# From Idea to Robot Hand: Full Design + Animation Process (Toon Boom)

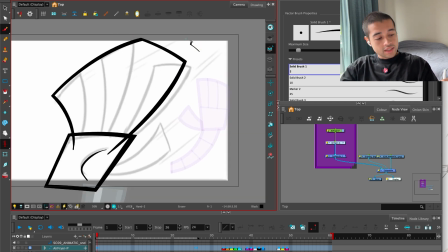And I'm going to break this shape, and inside of this big shape, I'm going to start
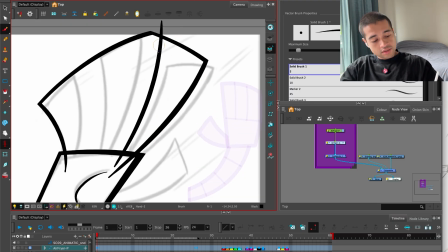adding the inside shapes of all of these fingers, something like this. Boom.
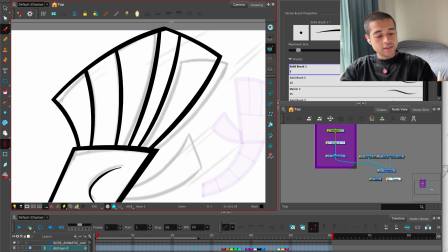And boom. And guess what? Once I start cutting all of these things here, we have the hand.
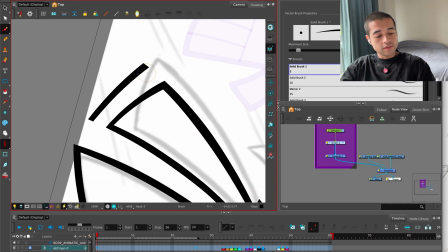I want to create some asymmetry here, and I want to make also the index finger a bit smaller, so I'm cutting something from here.
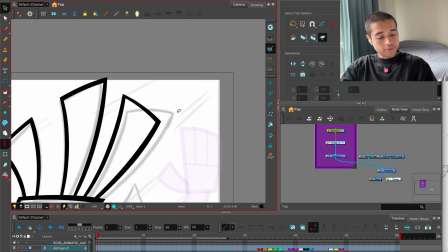Awesome. Boom. There you go.
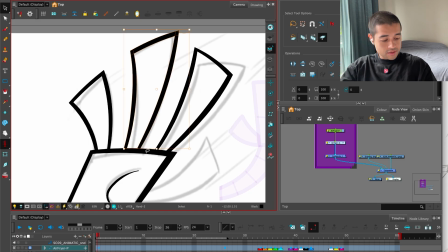Also, the space between these fingers, I want this to be a little bit over there.
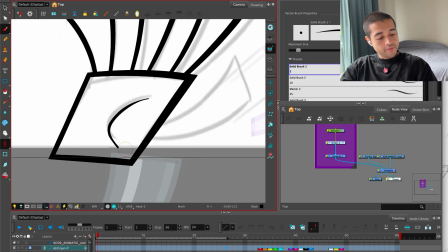There you go. And this thumb, I want to do something like this.
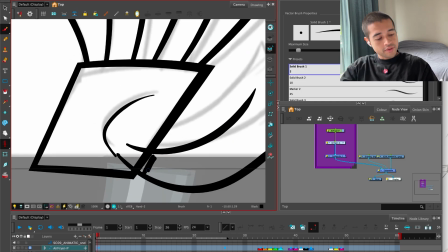And I'm opening these shapes like this, so this part is thinner and this part is thicker to create more dynamism, more dynamic shapes
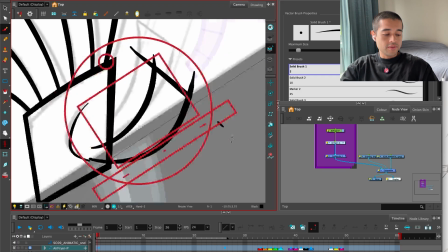on each one of these fingers. I'm not just doing something like
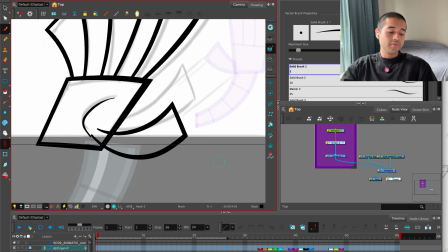boring. Boom, boom, boom, boom. And then boom. There you go.
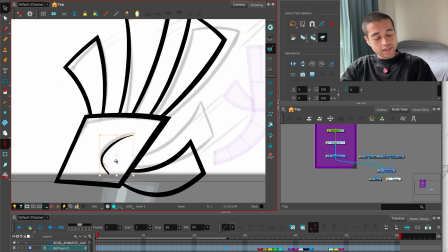We have a beautiful hand there. And I feel this is not 3D enough. There you go.
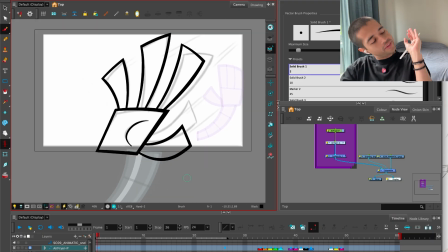Now we're feeling the butt of this part of the hand.
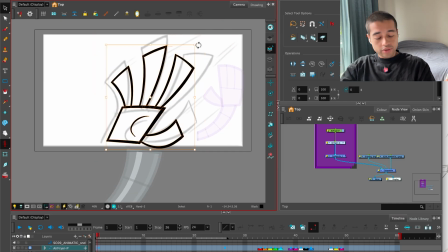And what I'm going to do now is group all of this craziness, and start painting inside of this.
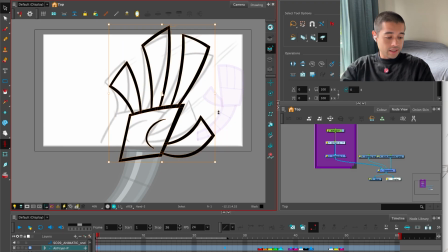I'm going to scale this hand until I have a size that fits the arm,
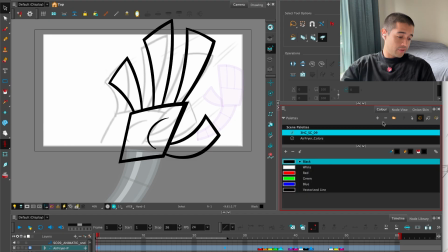and then I'm going to scale this around if we need it to fit the animatic.
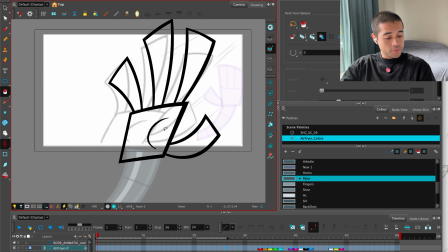I'm going to paint the palm with this color here, oopsie, and the fingers with this color here, oopa.
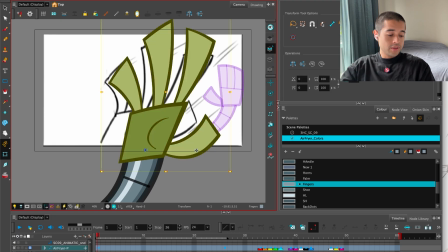And let's double check the pivot point is in the correct place. It is, indeed.
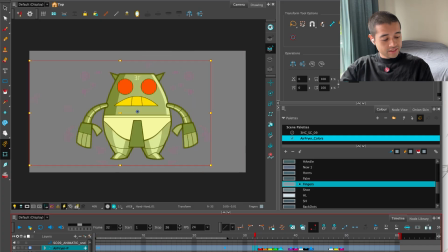Now, let's animate. It's super. Well, this scene is something like this.
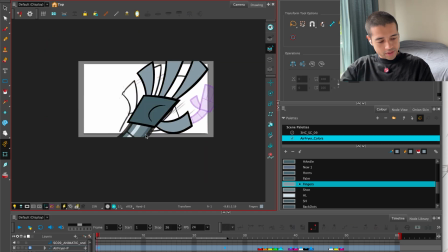It's like. No, wait, let me move this arm the other way.
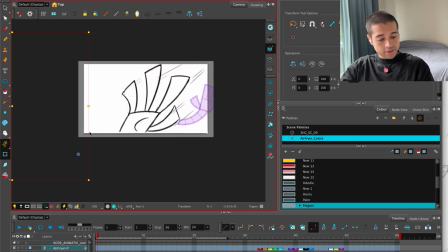I'm going to flip this arm. Flip. What the heck are you?
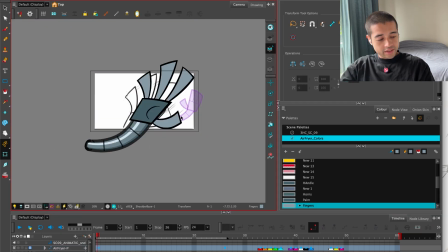There you go. Let me grab the arm completely flipped. And here, after flipping, I'm going to flip the hand only. So I flip the arm, now I'm going to flip the hand. So I have all of this in the curve and direction we're supposed to go.
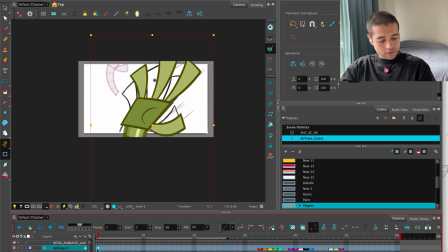Awesome. And here a bit bigger. Boom. And then where's the pivot point of this?
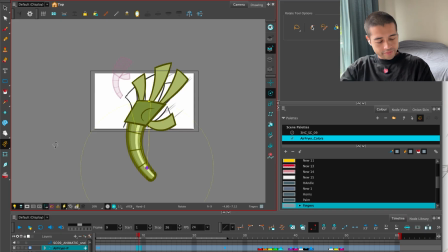What the heck are you doing here? Boom. Beautiful.
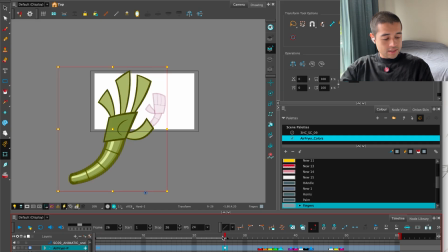And then it's going down. So it's going down like this.
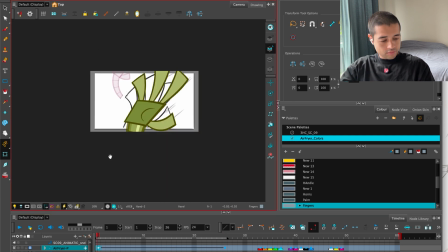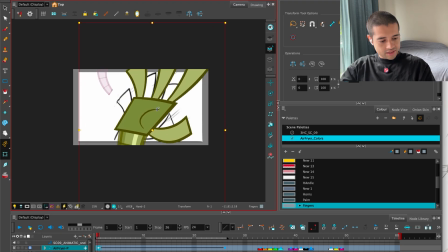Maybe you can make this bigger here.
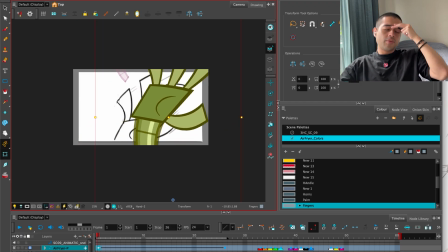But you know, I want this feeling of these shows like Powerpuff Girls or Samurai Jack, in which we're seeing something like comics like.
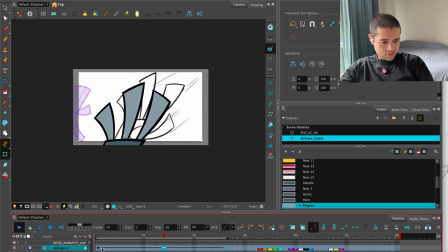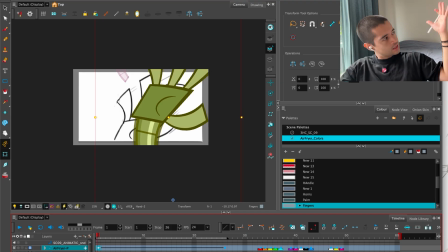And if I remember, if my mental gallery is working, it's like we're seeing like a close up here of the arm wanting to go down, and then we are going like closer to the arm,
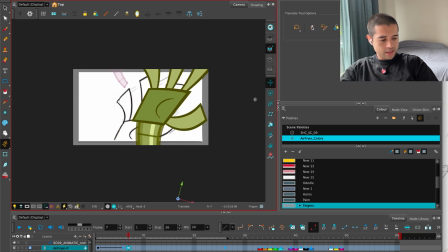and we are seeing again the arm going up and down. I hope I'm remembering this clearly.
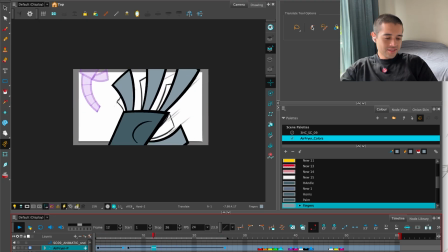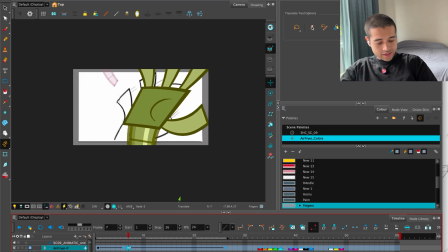Let me add a camera.
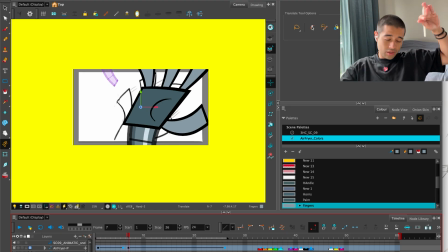And on the background, I'm going to add like a background in which we're seeing a lot of stuff going away, like shapes going away.
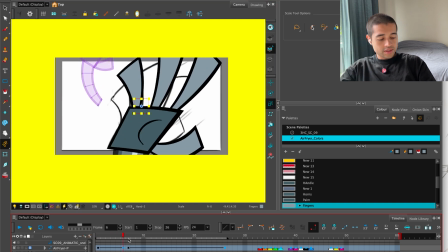So we add the feeling of depth. So here, for example, you can here be super close.